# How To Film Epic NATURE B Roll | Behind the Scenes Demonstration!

What's up guys, Thomas Alex Norman here, and in this video we are in a forest and we're going to be showing you how to create powerful nature sequences. Again, it's a behind the scenes demonstration, so you guys are literally going to be following me along as I create this video in front of you. We've got about 10 minutes to do this, so let's go. As you see around me right now, it's kind of a forest. There's a lot to film, but to some people it might seem like there's just a bunch of trees. And I'm going to be showing you how to really pay attention to the senses of the experience around you. So how to bring out those sensory experiences to your audience. For example, make them almost smell how it smells, make them almost feel how it feels. And we're gonna be paying attention to that in today's video. So, right now we have a forest in front of me. I'm gonna be filming just a kind of establishing shot. This is what I like to do when I'm in a location. The first thing I wanna do is film something that's gonna establish where we are. Don't wanna start with some super close-up or anything like that. So for example, I'm just gonna film like this, something like in between these trees.
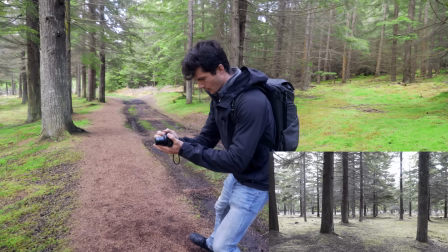[1:02]
We're gonna do a shot that's gonna go, again, left to right, kind of low down,
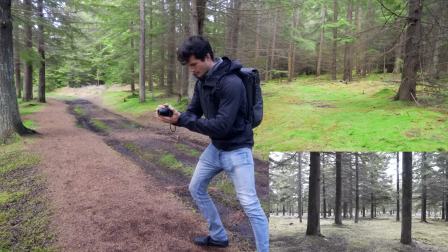[1:07]
and just kind of get this basis that we are in a forest. Cool, looks good. What I also like to do is, when I'm establishing, is get a close-up. It's always good to cut from a wide to a close. So it might not be literally getting closer, it might be zooming in to an extent.
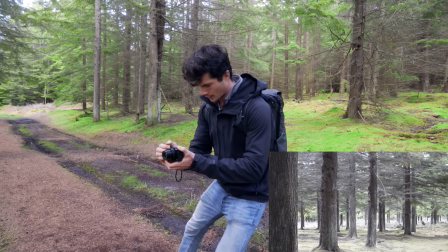[1:25]
And just do the same thing, the same kind of movement, link those two shots together. And this way we kind of get a nice effect with the trees as well.
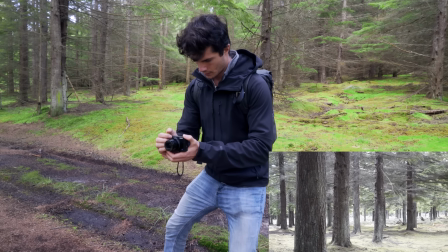[1:31]
So I'm gonna go from this tree and kind of reveal from that tree the rest of the forest. That looks pretty cool. So if you cut those together, it instantly gives that nice kind of professional feel to your video.
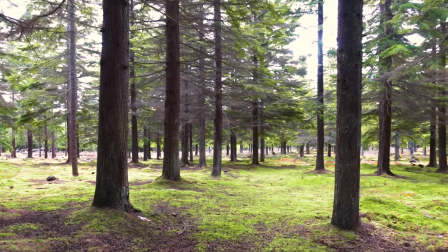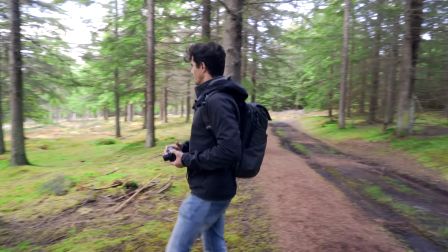[1:51]
Right now we're going to be looking for some elements. So we're going to kind of enter the forest, if you will.
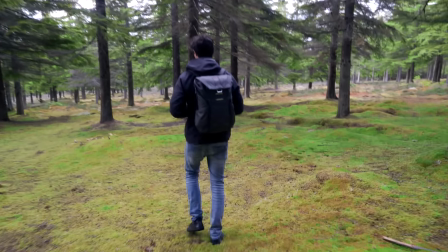[1:56]
Did a quick scout of the area earlier and we've seen that there's some mushrooms growing out there.
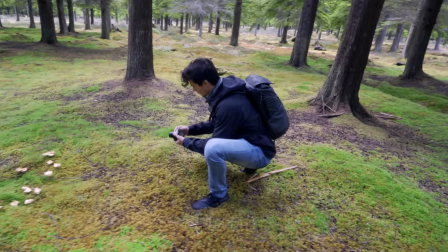[2:01]
Unfortunately, they're not magic, but we're just going to have to do with filming them instead of eating them. So what we're going to do, that was a joke by the way.
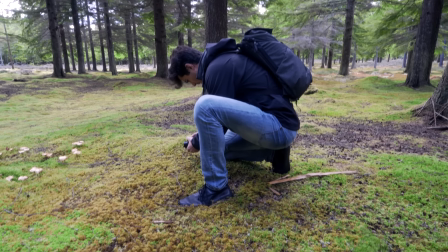[2:09]
What we're gonna do is film these here. Rather than filming them, for example, from up here, what you wanna try and transmit is this feeling of what it's like to be there. And from just up there, looking down on something, it's quite hard to even know what it is, let alone feel something from that shot.
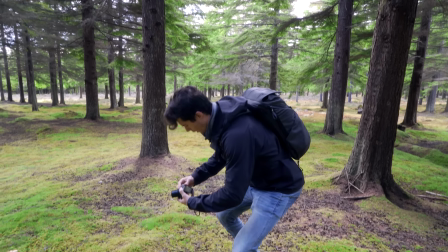[2:26]
So by coming down super low,
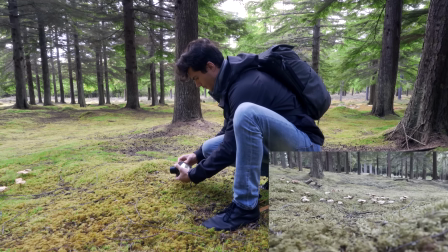[2:28]
also putting in a bit of zoom on that, what we can do is we can start playing around with the foreground and the background of the shot.
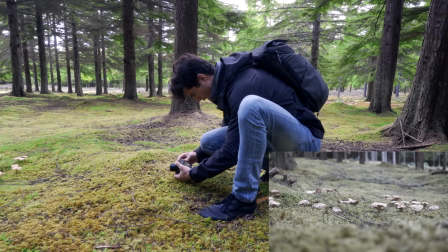[2:35]
So we can kind of get some of this mossy earth in the foreground.
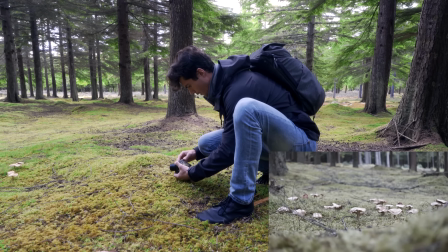[2:38]
You have the mushrooms in the middle ground where it's focused right on them, and you can really play with the bokeh of your shot as well.
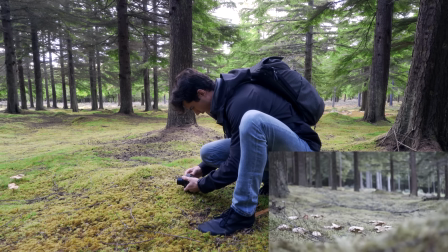[2:45]
And what I'm gonna try and do is, rather than just film like that, I'm gonna try and get some of the forest in the background as well by tilting my camera up.
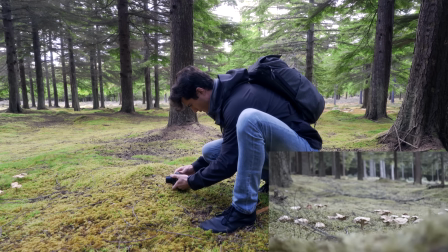[2:52]
So you're including a lot of information in your shot. And once I got the shot I want, this one I might actually just leave it here.
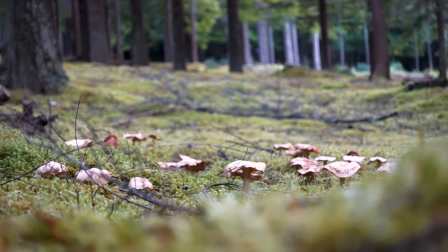[2:58]
So just keep it steady for maybe 5-10 seconds.
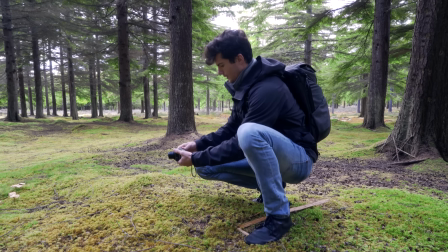[3:05]
Sometimes make myself do this because by doing that, it's going to give me a backup. Because I'm going to try a movement shot now.
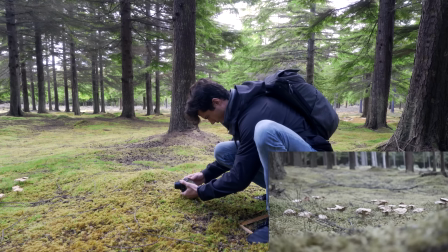[3:12]
And sometimes movement shots are quite hard to do, and sometimes they just don't work. For whatever reason, maybe your hands weren't steady or things just didn't quite line up.
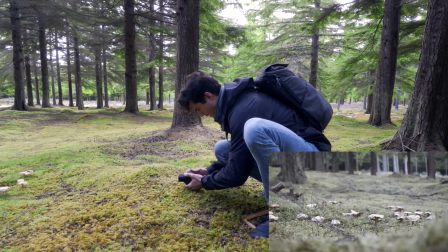[3:20]
And as a backup, I've got that still shot that I know is going to be really nice. All right, just going to get another one here.
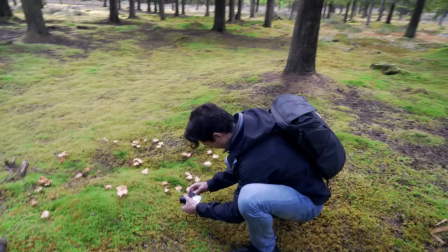[3:29]
Another super close-up of this particular fella who's poking his head up here.
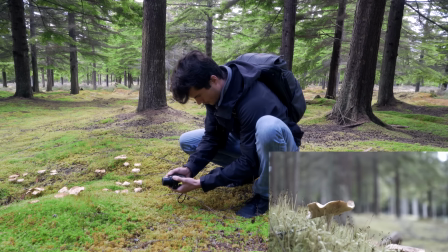[3:37]
And again, gonna do a still shot. Keep that nice and steady.
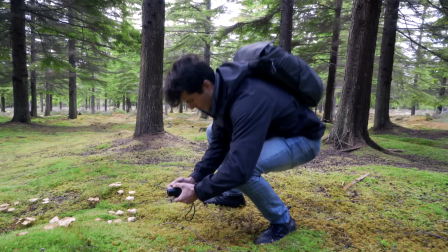[3:45]
And then again, just in my position a little bit.
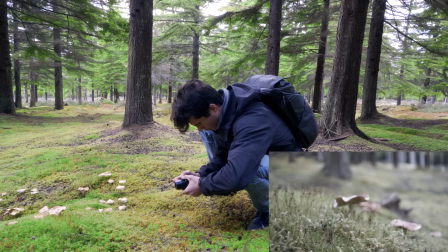[3:49]
Maybe we'll get a shot where I'm moving in, dollying into the mushroom here.
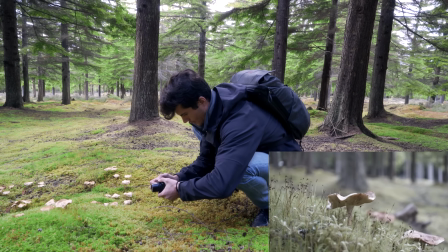[3:59]
Like that.